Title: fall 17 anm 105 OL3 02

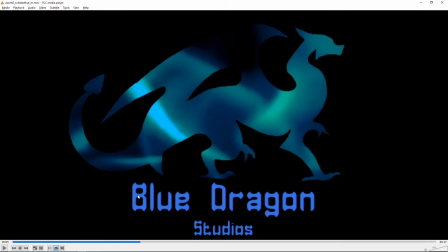So just mostly just try a different background image. Um, I don't know if maybe it's just the resolution of the image, but that edge looks a little rough. I don't know if you can get that to look a little cleaner. What are we,
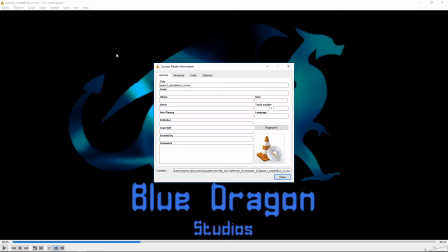640 by 386. I mean, if you wanted to go, if you have the resolution of the source images, if you wanted to go, 1280 by 720 for the full thing, it's going to look sharper.
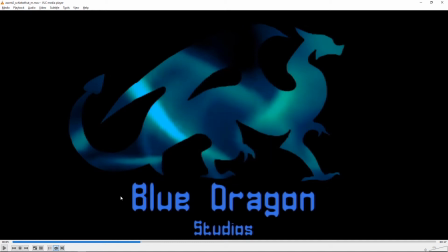So maybe it's just the resolution itself of the image that's making that look a little rough. So yeah, feel free to go, HD if you would like.
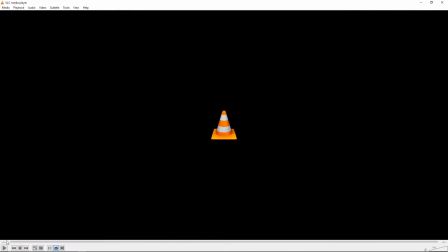Next up is Tess.
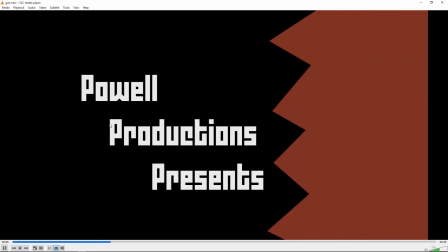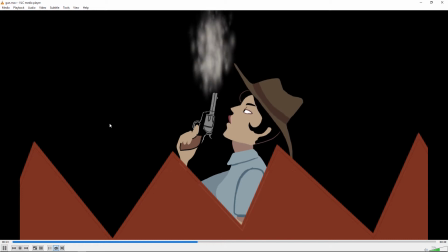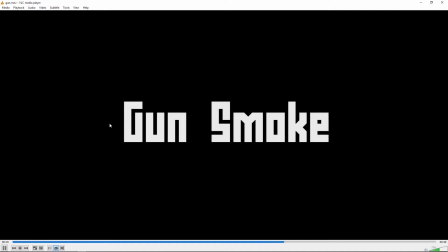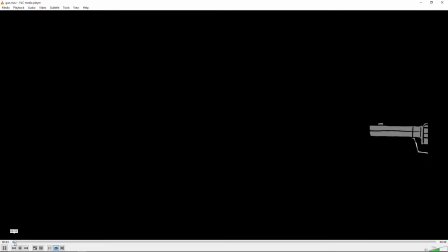All right. So first of all, I really like the graphic style.
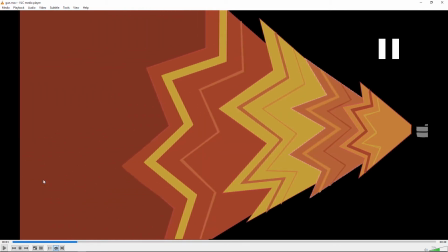I'm guessing these are all your original illustrations. It looks really cool. That kind of nice angular style. You might want to touch up the edges, particularly on this one that's kind of looking jagged and catching my eye.
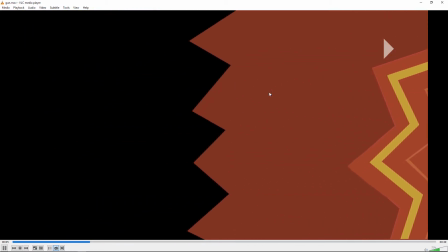But overall, those look really good, and I really like how it turns here.
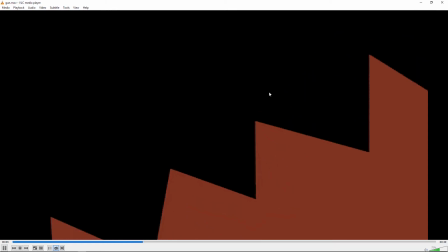I think that's a nice effect.
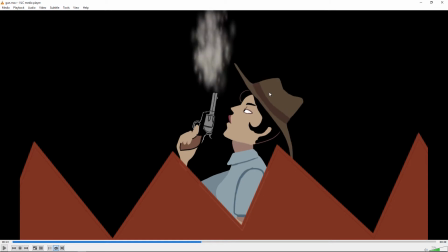Um, I think I understood you wanted to use the particle effect built in, but I really think you would just be better with just like a video of smoke
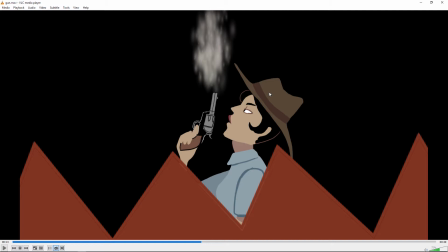with a mask around it so that it fits the appropriate space, because that smoke looks kind of weird right now. I think just a video of smoke would be a lot stronger.
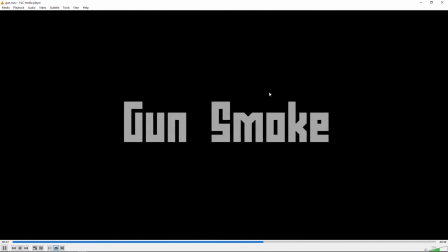And those little particle bits don't really look like smoke anymore once they get separated. And I like the font, or it looks like pretty. I don't know if that's hand done text but it looks interesting, and it kind of sticks with that very angular theme.
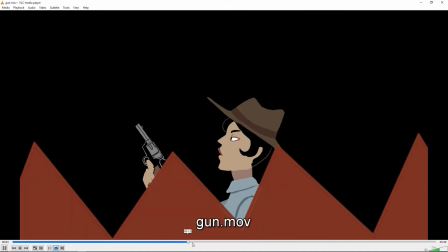You did go way over the 17 seconds, but I think you just didn't end it.
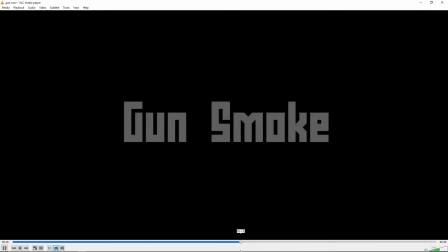Yeah, you just yeah. It it just needs to fade down at the end, and then stop here.
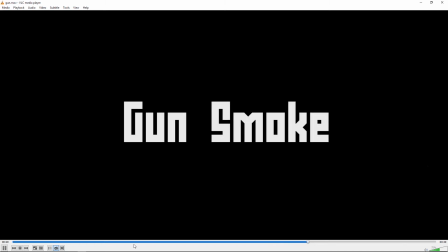So in After Effects,
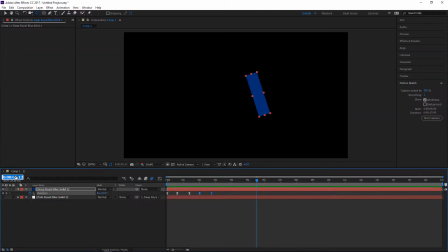make sure if you just go 1700, enter. I guess this is already exactly 17.
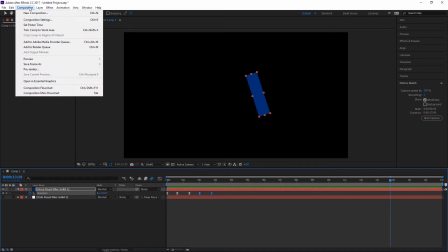But if your thing is longer than, like if I have a composition that's longer than that, let's say my composition is 30.
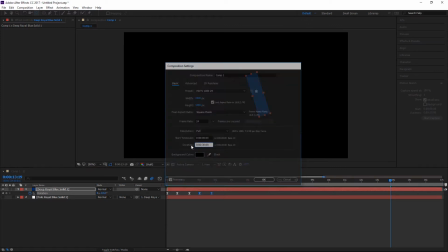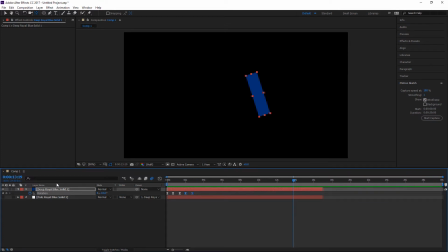Just see the whole thing. So this one's 30 seconds long. If I wanted to make it 17, I would just go to 17. Enter, and then grab this guy right here and hold down shift, and he'll snap to the end there. And then when you go to render, it'll only render out those 17 seconds.
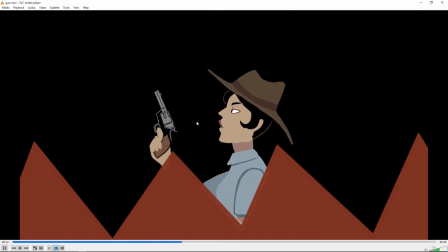Yeah, but I think this one's good. I really like the look of it. It's got a consistent style across the whole thing.
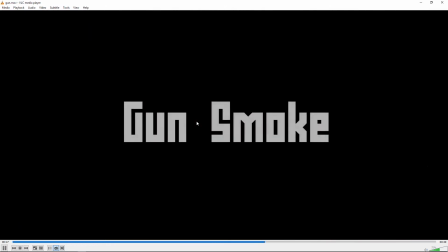Really, I think the main thing is that smoke, to rework that smoke. Next up is Santiago.
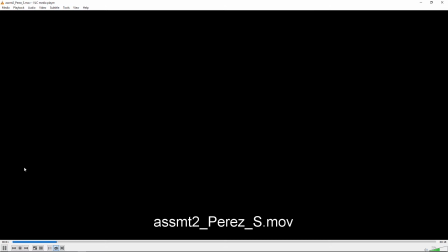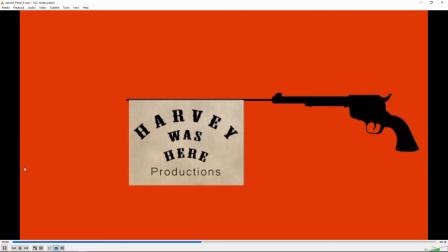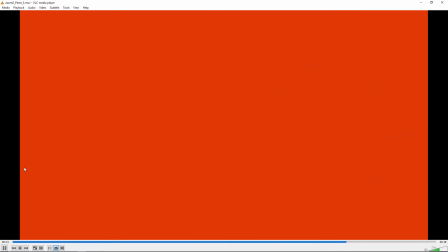Alright, that's good. Yeah, I like the style of the gun shooting out the flag. That's kind of fun. That works well.
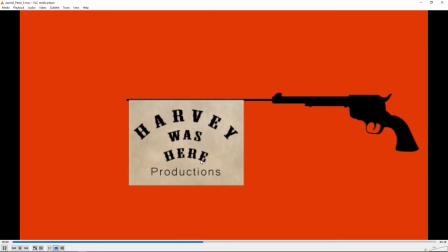And, good choice of colors and stuff. I think that, somehow this Old West thing going with his very kind of modern sans serif font seems a little...
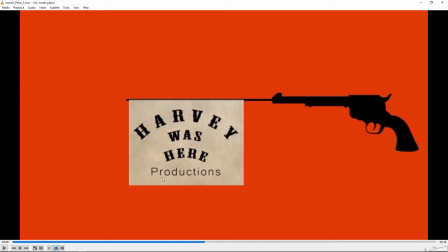I guess part of it is because it's on the flag, so it's like I feel like it should all be in that same style because it's like part of the flag that's coming out of the gun.
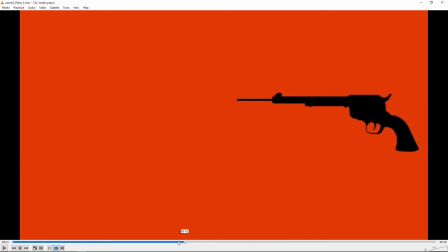One thing you could do that might be fun, just to break it up a little bit, is you shoot this way, and then maybe as this is rolling up, you could have this gun go off screen, and then just a flipped gun coming in from the other side to do the
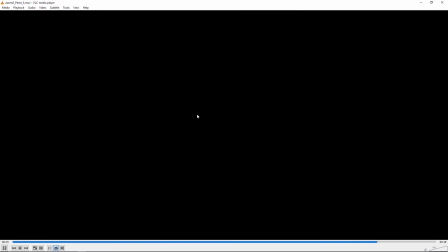presents, just to kind of keep it moving so it's not all from one side. That's okay.
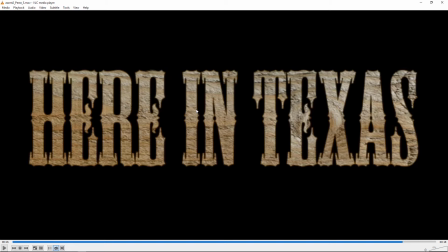I don't know. I guess I don't know. I feel like I'd like some movement on there somehow. But it's a good choice of font, and I like that you see the texture through the font.
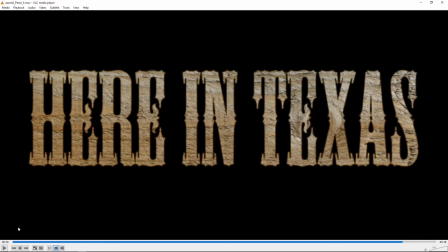So maybe it's all right as is. But I sort of imagine having some movement. The other thing that's strange is
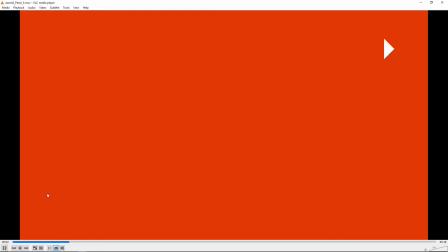we're 2 seconds in until we see the orange, and then we're 3 seconds until we see the gun.
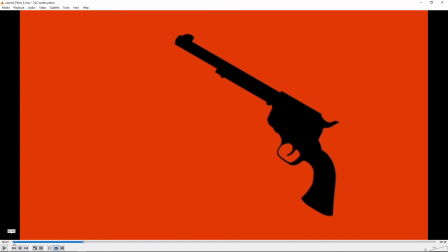I really think you should trim the head of this off. And you said something about not being able to fade up, but I don't really see why you couldn't fade up the orange.
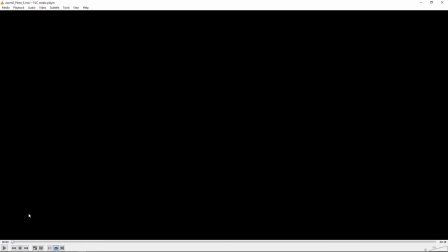Because you have this extra time here even. I mean, like for example, this could all be orange.
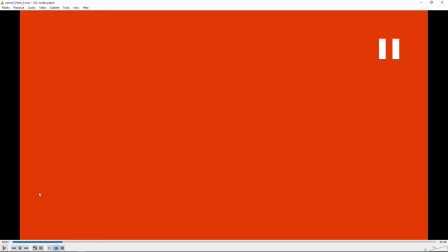It could be fading, not that I wanted to fade up that long, but it could be fading up for almost 2 seconds theoretically while that orange is coming in. But really what I would say is trim off some of the head and then do a fade up, and then come in from there.
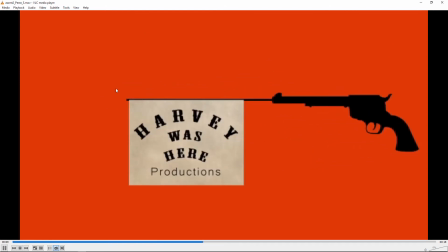So yeah, the font, consider having a gun come in from the other side.
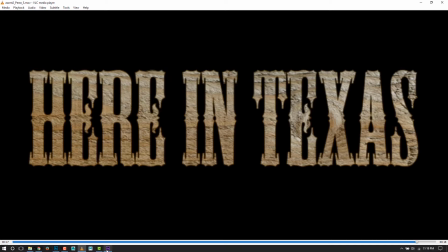Turn on motion blur. If you want to take a quick look, I've just got this little bit of movement here.
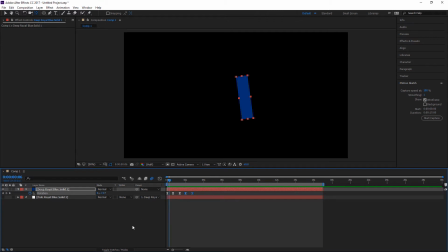If I want to turn on motion blur, I need to activate it. This activates it for the whole sequence, on and off for the whole sequence, and then Click this toggle switches and layers. This activates it for an individual layer. It's a little bit subtle here, but you can see that soft edge now with it on and off.
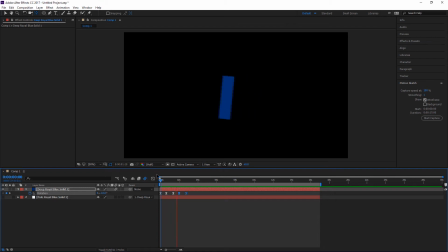So here's, I'll just preview the animation. That's what it looks like with it on. And then let's turn it off. And this is sort of a subtle difference, but if it was moving bigger, you'd see it more. I'll just show you a more extreme example.
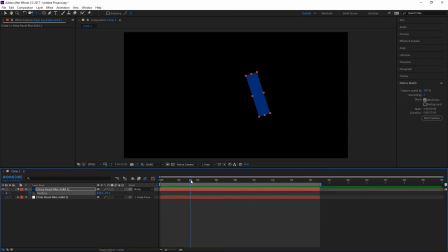Oh, it's not in the right tool. Here we go. And let's turn that back on.
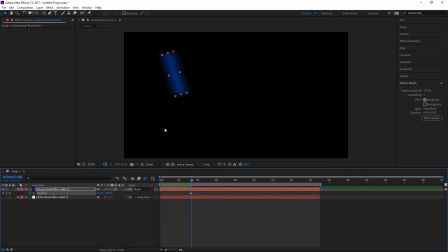So yeah, when it's moving really fast, you'll see a lot of blur like that, which can look a little bit. It helps with the quick movement and stuff. That's that was an extreme case just to show you the blur, but I would turn that on.
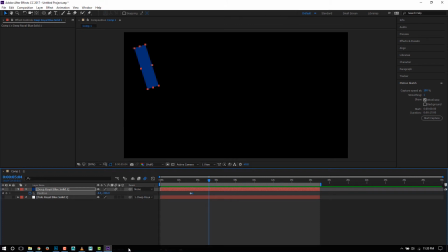And actually, that advice really goes for probably all of you. Most of the time, I would say you want motion blur on.
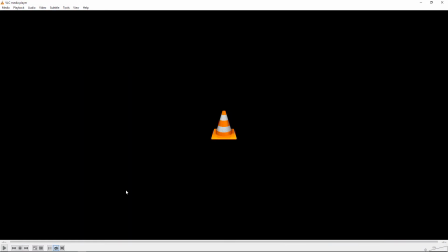Okay, yeah, could work. Next up is Rand.
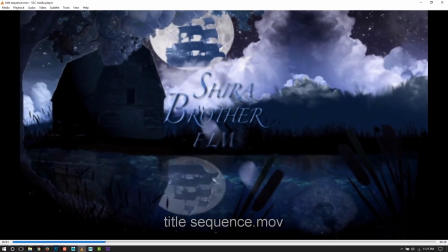Oops, let's get the audio on.
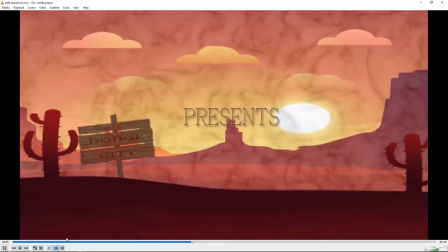Let's start it over.